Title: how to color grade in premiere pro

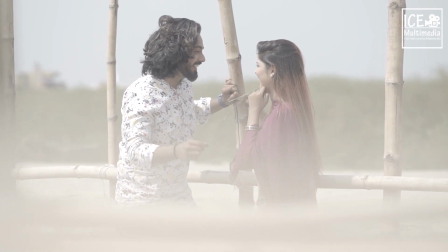(0:00)
Okay, this is Ash Multimedia and I'm your host Tushariman. I recorded this clip for a music video.
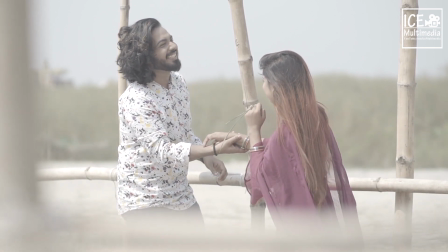(0:05)
As you can see, I have recorded this clip with Sony FS700.
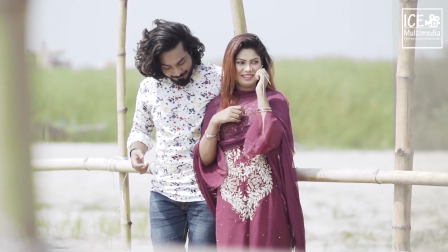(0:10)
This is a cinema camera. Here you can see this is log footage and it's look like black and white or very less color.
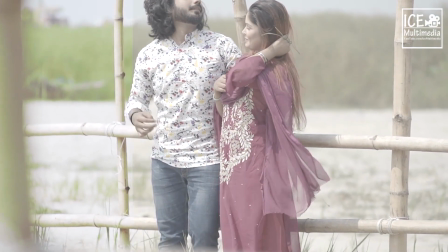(0:18)
So what we need to do is color grade this footage.
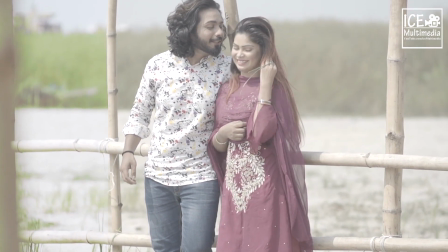(0:21)
When we color grade this footage, as you can see, this look very good and very professional and look amazing.
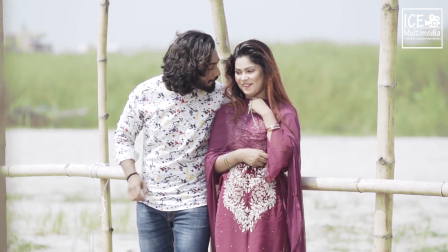(0:29)
So today I'm going to show you how to color grade your footage like this. So let's get started.
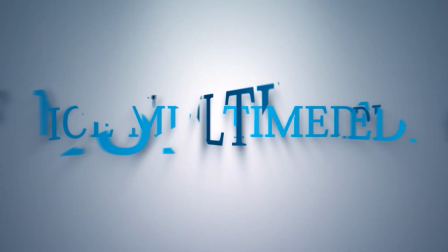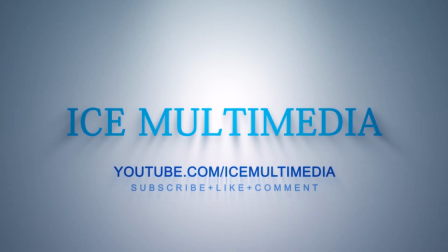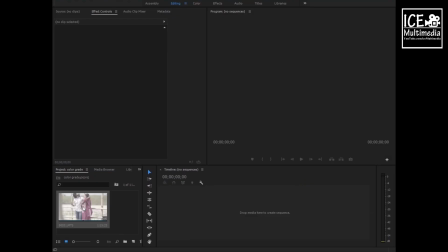(0:48)
Hello guys, this is Ash Multimedia and I'm your host Tushariman. Today I will show you how to color grade a log footage.
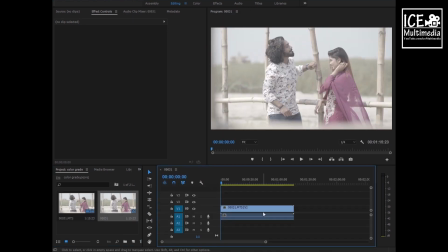(0:53)
First, take your footage to the timeline. Then select your footage.
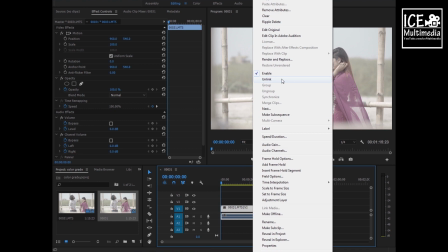(0:56)
And this footage is for a music video, so I don't need audio part, so unlink this part and hit delete button from your keyboard.
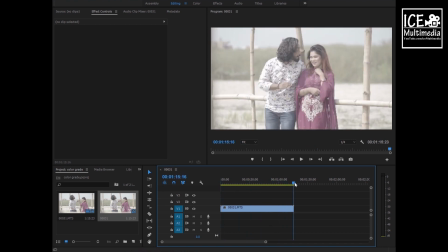(1:05)
Now your audio should be gone. Now here is a fresh clip, so now let's play it.
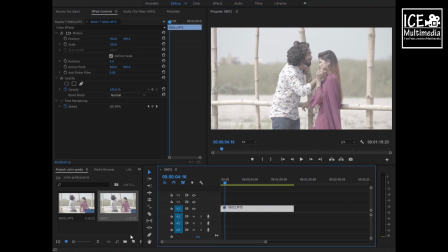(1:18)
Yeah, that should be fine. Now select your footage and go to adjustment layer. We need adjustment layer because we can apply all of those effects to all of the clip with single click. So now drag your adjustment layer above your footage or all the clip.
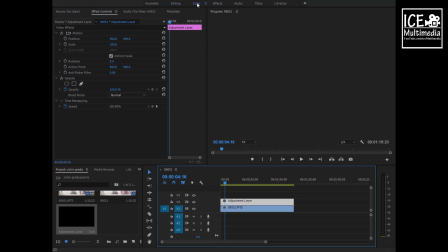(1:35)
So now select adjustment layer and go to color panel, because all we need to color grade in color panel.
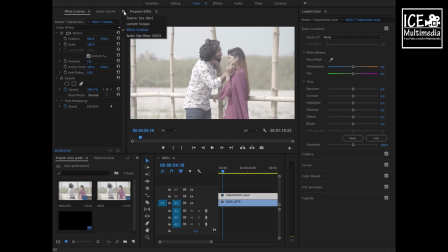(1:41)
Now what we need to do, increase our contrast. So here first of all we need to see in lumetri scope. Open lumetri scope, then we can increase our contrast from here, but we're not doing this
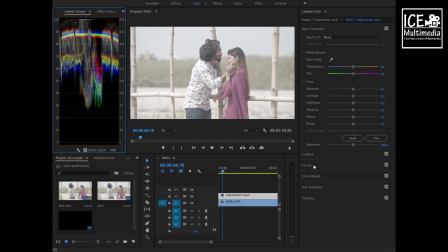(1:57)
because a lot of time to explain I need, so let's skip that. Now open curves and RGB curves. Now choose white color and play with this color like me.
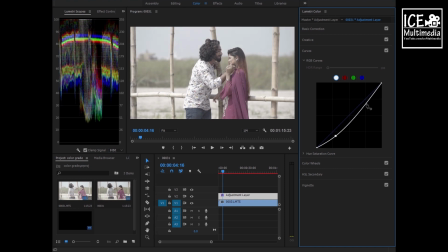(2:11)
Follow that lumetri scope, that's going to change,
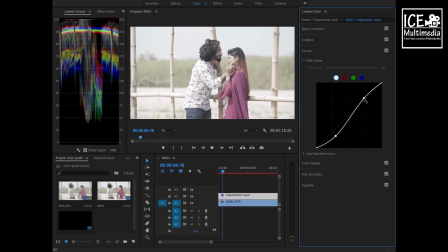(2:15)
because if we go higher than 100% it will be solid white, and if this color is below zero it would be solid black, so we cannot see anything there.
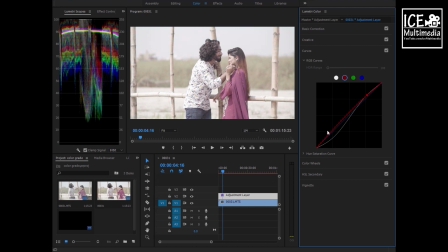(2:29)
So what log footage try to do is just increase our dynamic range by compressing their color. They push up shadows and they compress highlights, so it look like black and white film, and it took as much as dynamic range keep as possible.
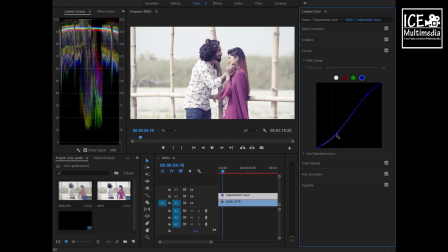(2:49)
So here we have to play with RGB curves like this. Anyway, this is basic correction. I need to do a lot of correction, a lot of individual color we do basically when we edit a music video or a
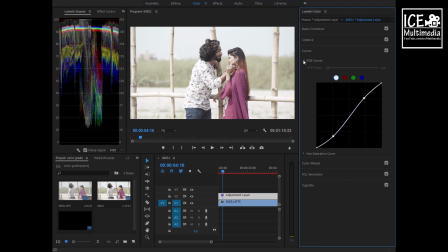(3:07)
drama or short film or something like this, but I wanted to show you very basic. Okay, so here our RGB curves is done. Now we will work with color wheel. So mid tone is generally our skin tone. It need to be a little bit warmer, and highlights is white, so let's opposite
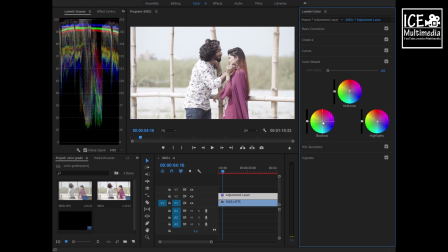(3:29)
blue, and shadow also a little bit blue, so it will give you a color contrast. So you also can shadow a little bit pull down, and mid tone a little bit pull up. It will make more contrast, more color contrast, and black and white contrast.
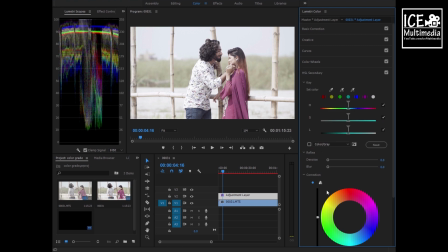(3:46)
Your video will be look very realistic and very vivid color, high saturated color. You can make it more saturated, but that will do for the leg.